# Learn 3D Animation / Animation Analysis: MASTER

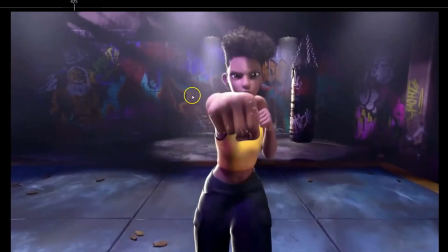(12:04)
You have to have a very nice created, see the elbow here, elbow here, elbow here.
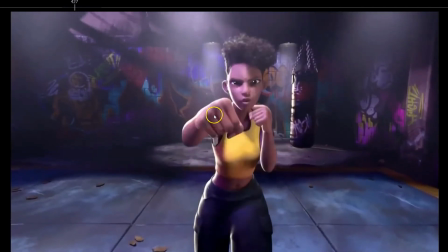(12:12)
So the elbow is creating that visual arc, and the hand as well is creating that visual arc.
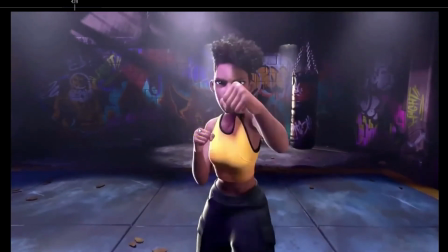(12:18)
So with these kind of animations, this style is really important, that you keep close attention to, you pay close attention to the path of action, that every part of the body is creating nice visual arcs,
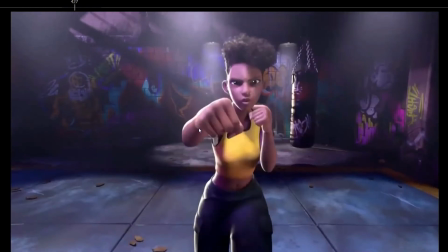(12:33)
because otherwise, instead of having that big of a spacing, it's gonna feel like a pop.
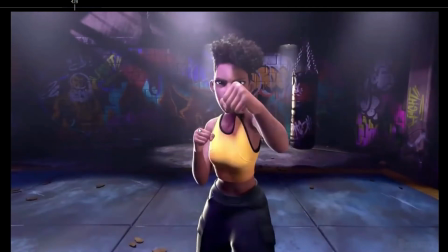(12:39)
So if you don't want it to feel like a pop, if you want to have a big spacing, whether it is to make a huge movement, a huge impact, or because you are doing this style of animation where you don't animate every frame,
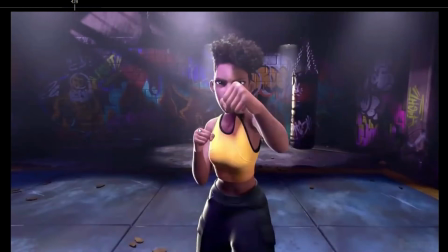(12:53)
you need to pay a lot of attention to the path of action to make sure that the audience can,
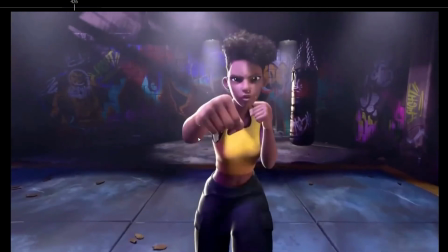(13:02)
the brain of the audience can imagine where the hand is gonna go, where before it goes there. Because here, if you track this movement, you can start to see how the elbow starts to go down,
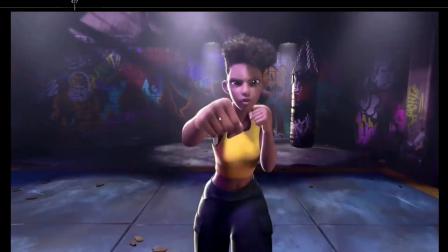(13:17)
the hand starts to go down and rotate, so the next frame is coherent, that is here. So also the point of attention is here, and the hand ends up here.
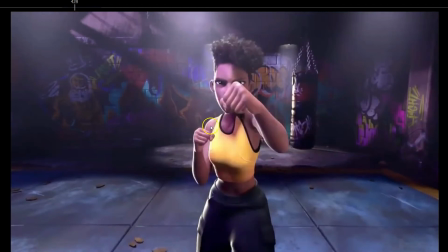(13:29)
So it matches they don't take the point of attention too far away.
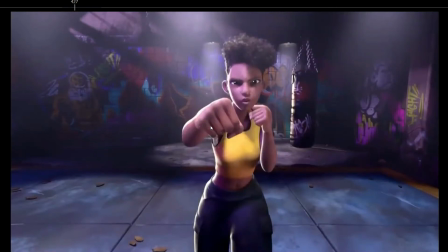(13:37)
They don't move the point of attention a lot from pose to pose when they have a big spacing, because otherwise the audience can't track the point of attention. So that's two very important things: the path of action and the point of attention.
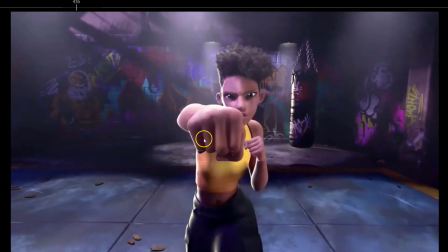(13:54)
Same here, right?
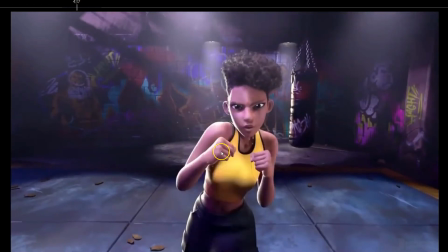(13:55)
So boom, point of attention is here, and then super big spacing, and boom, the point of attention is here.
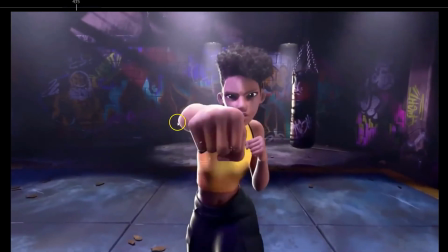(14:03)
So even though in this case the elbow is doing a super big spacing, but
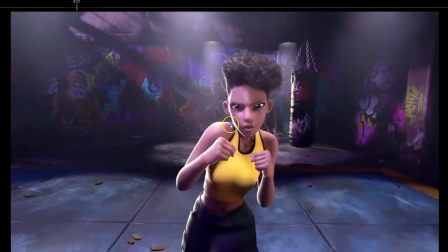(14:12)
the point of attention is kept more or less on the same place,
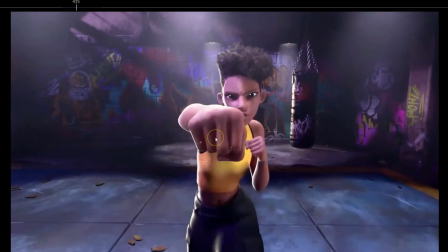(14:16)
so it doesn't feel like a pop,
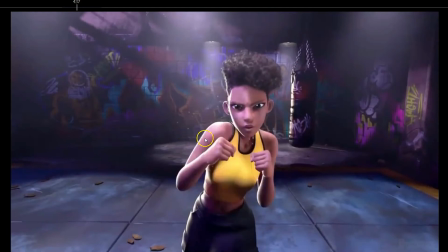(14:22)
because the point of attention is still around the same place.
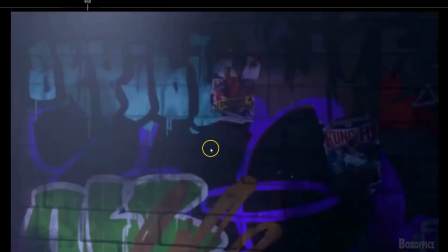(14:30)
Here as well, really nice how boom, see how we can feel the anticipation.
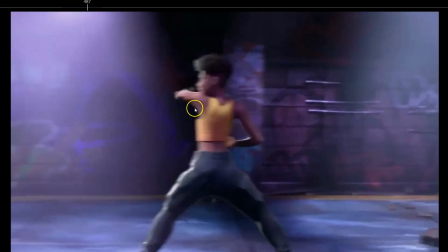(14:36)
She's moving to the left, and then camera cut just before, see how the elbow starts to move to the left.
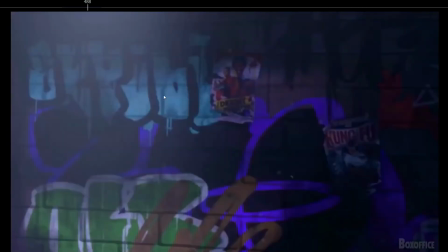(14:45)
So camera cut, and boom, we don't see anything, and then 1, 2, 3.
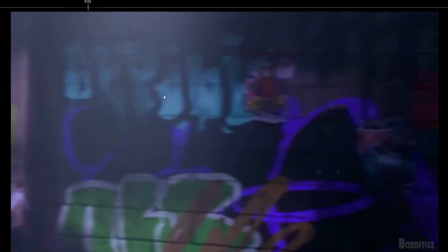(14:51)
On the third frame we can start to see the arm coming in, but
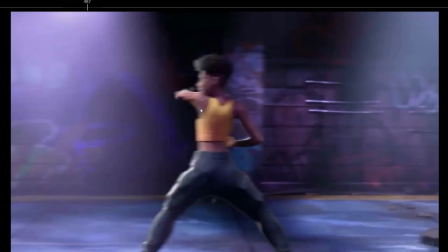(14:58)
they created the anticipation and the beginning of the movement from the previous camera cut, from the previous camera angle. So it's not like they started the movement on the next camera.
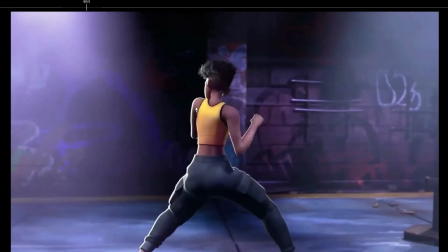(15:12)
So every time you want to have a camera cut in between an action scene, make sure that, or try at least to make the camera cuts in between actions, so you don't you can feel the end of one action.
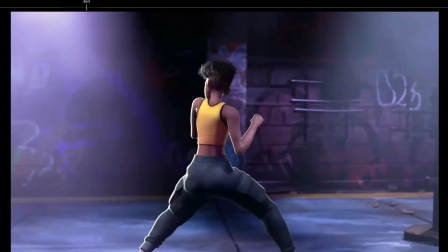(15:29)
The beginning of one action is in one camera angle and the end of the action is in the next camera. So the camera cut is in between the action, so the audience connects two shots really easily.
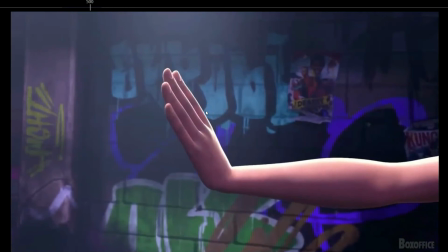(15:47)
And then really nice settle. See that small overlap on the hand?
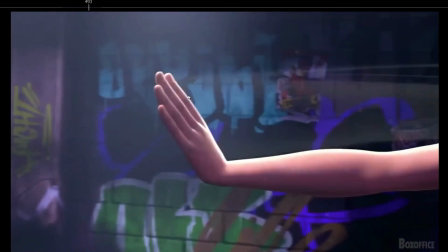(15:54)
Boom. See, boom. Reaches the pose and then boom, overlap on the hand.
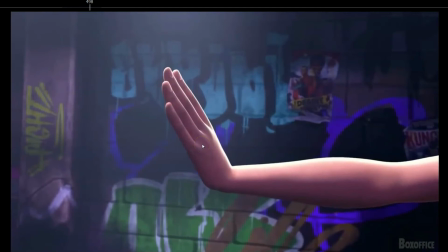(16:02)
Not only moving but rotating. So it's a really subtle.
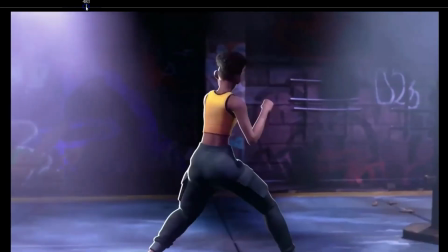(16:10)
See?